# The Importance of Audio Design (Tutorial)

Yo guys, how you doing? Welcome to my first video, not first ever video, but first video of this sort, so to say. Let me just preface this by saying I'm no way the best video editor or filmmaker out there, but I just want to give any tips and tricks that I can to you guys, and hopefully you find value out of this. If you're a beginner, that's perfect. You'll probably find something useful in this video. If you're not a beginner, that's fine. Probably this video isn't for you, but if you still want to watch, you might find a bit of a nugget of knowledge or something. If you're watching this on YouTube, please go follow my Instagram account. It's where I do all my videos and my photos, and I even do these tutorials on there too, so if you'd rather watch on there, go follow there. So stick around. If you're watching on IGTV, please go subscribe to my YouTube channel. The link will be in the bio of my profile.
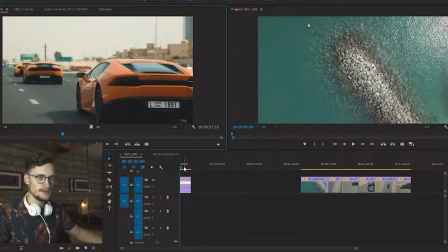(0:42)
Saying that, let's explain what I'm doing today. So, you see a shot of a Lamborghini and you see a drone shot of the ocean. What can this mean? I'm talking about sound design today. The whole use of sound design is to bring your filmmaking to the next level. It's all well and good having clean cuts and clean transitions, but to take it just that step further is to implement audio too. And it's quite a subtle effect, but it really is what sets you apart from so many other filmmakers, so it's really worth putting the time in. And the top filmmakers do this. I'm just going to show you some really basic ones today, but given that, maybe you can go and watch some really great filmmakers and see how they do it and get some inspiration from them,
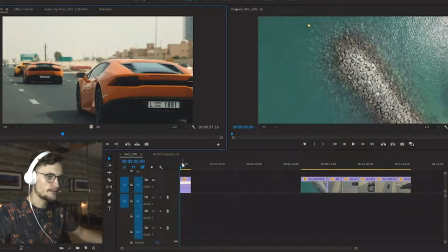(1:17)
if you don't get any from this video. So let's jump into the timeline. What we've got here is some shots of some cars and some
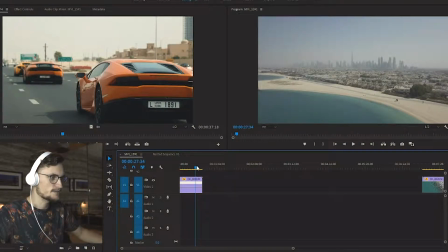(1:26)
drone shots of the sea, and then it pans up to the Dubai skyline, which is quite faded, but it's okay. So what I'm going to do with this clip is just speed up this panning motion because it's quite slow at the moment.
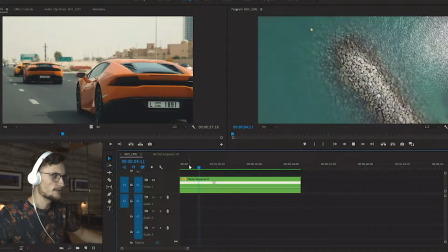(1:39)
Alright, so now that I've got that, this is how it looks.
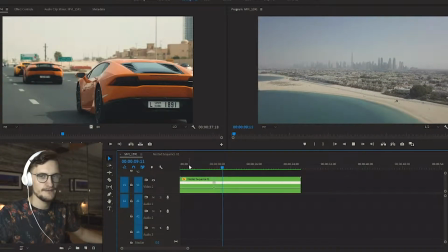(1:42)
It's quite rough, not the best, could be a little bit faster, could be a little less jerky, but it's fine.
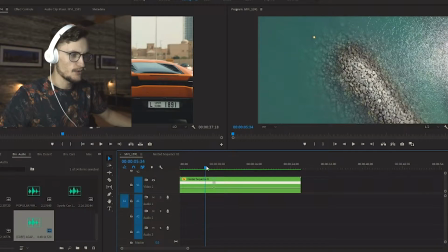(1:48)
And we're going to jump into the audio bin, and we've got three segments to this.
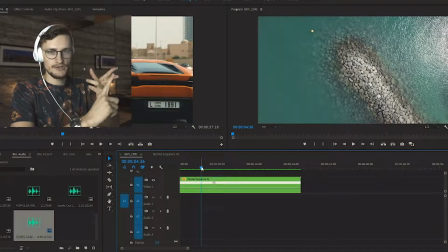(1:52)
We've got the ocean, we've got the transition, and we've got the skyline, the city. So we want to make this more immersive. That's the whole idea, is to make the viewer think that he or she is in that position.
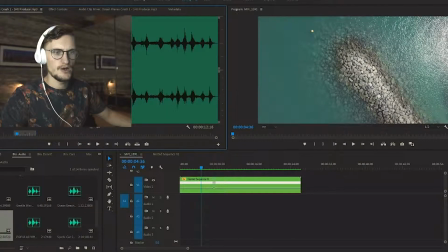(2:05)
So to begin with, I've got some ocean sounds. Have a quick listen to this. Definitely that'll do. So we're gonna put this over, and already it's making a lot more sense.
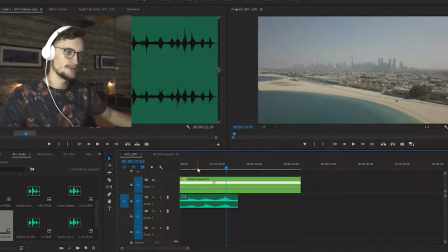(2:21)
But as soon as it pans up, it doesn't make too much sense anymore, because the ocean stops being the subject, and it's like, why are we still hearing it? Do they want us to look and think about the ocean? But the answer is no, we want them to be looking and thinking about the Dubai skyline.
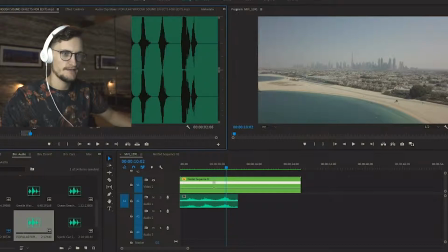(2:36)
So what we're gonna do to fill in the space is have like a little whoosh transition that you find in pretty much every YouTube video. So we're gonna grab this one here. I've been looking through these already, and most of them are awful, but this is the best one, and it still isn't great, but it's fine.
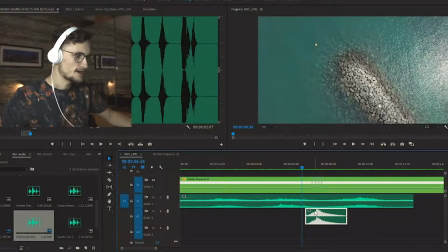(2:52)
We're gonna do it for the sake of the video. We're gonna lay that over there. Not bad.
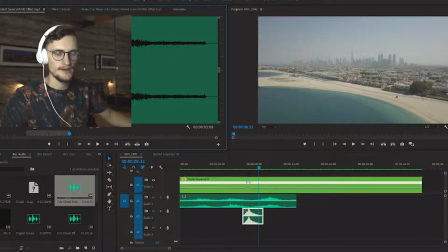(2:59)
What's next is we have a clip, an audio file of city streets and ambient noises. So let's have a quick listen. And it's just sort of people walking around, cars going past, there's even a siren in there.
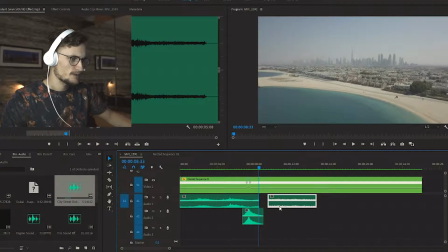(3:17)
So we're gonna drag that over, put this on. We use the same layer. I'm gonna extend this a bit.
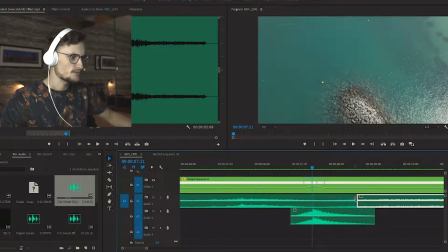(3:23)
And then where we have the transition, we're gonna want these to overlap basically. So we're gonna use a couple of layers, and then we're gonna use the pen tool.
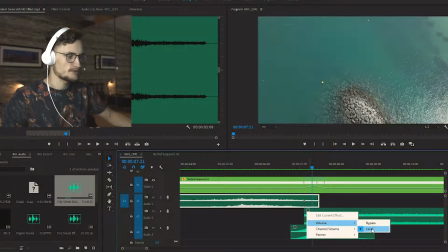(3:34)
And let me just make sure that the volume is on level here. I'm gonna have these both fade out into each other.
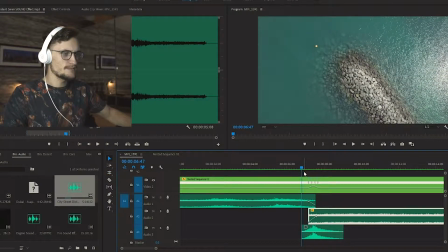(3:46)
So it should just change seamlessly as the transition goes.
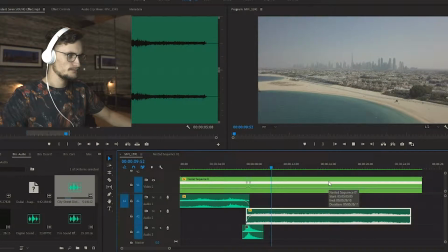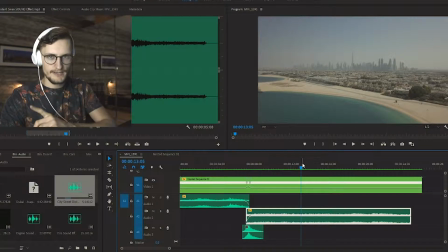(3:56)
Okay, so that's the bare bone basics. I want to show you one more technique that we can do to implement this to make it sound a lot better. I have this audio file of, it's called Desert Howling Winds, okay?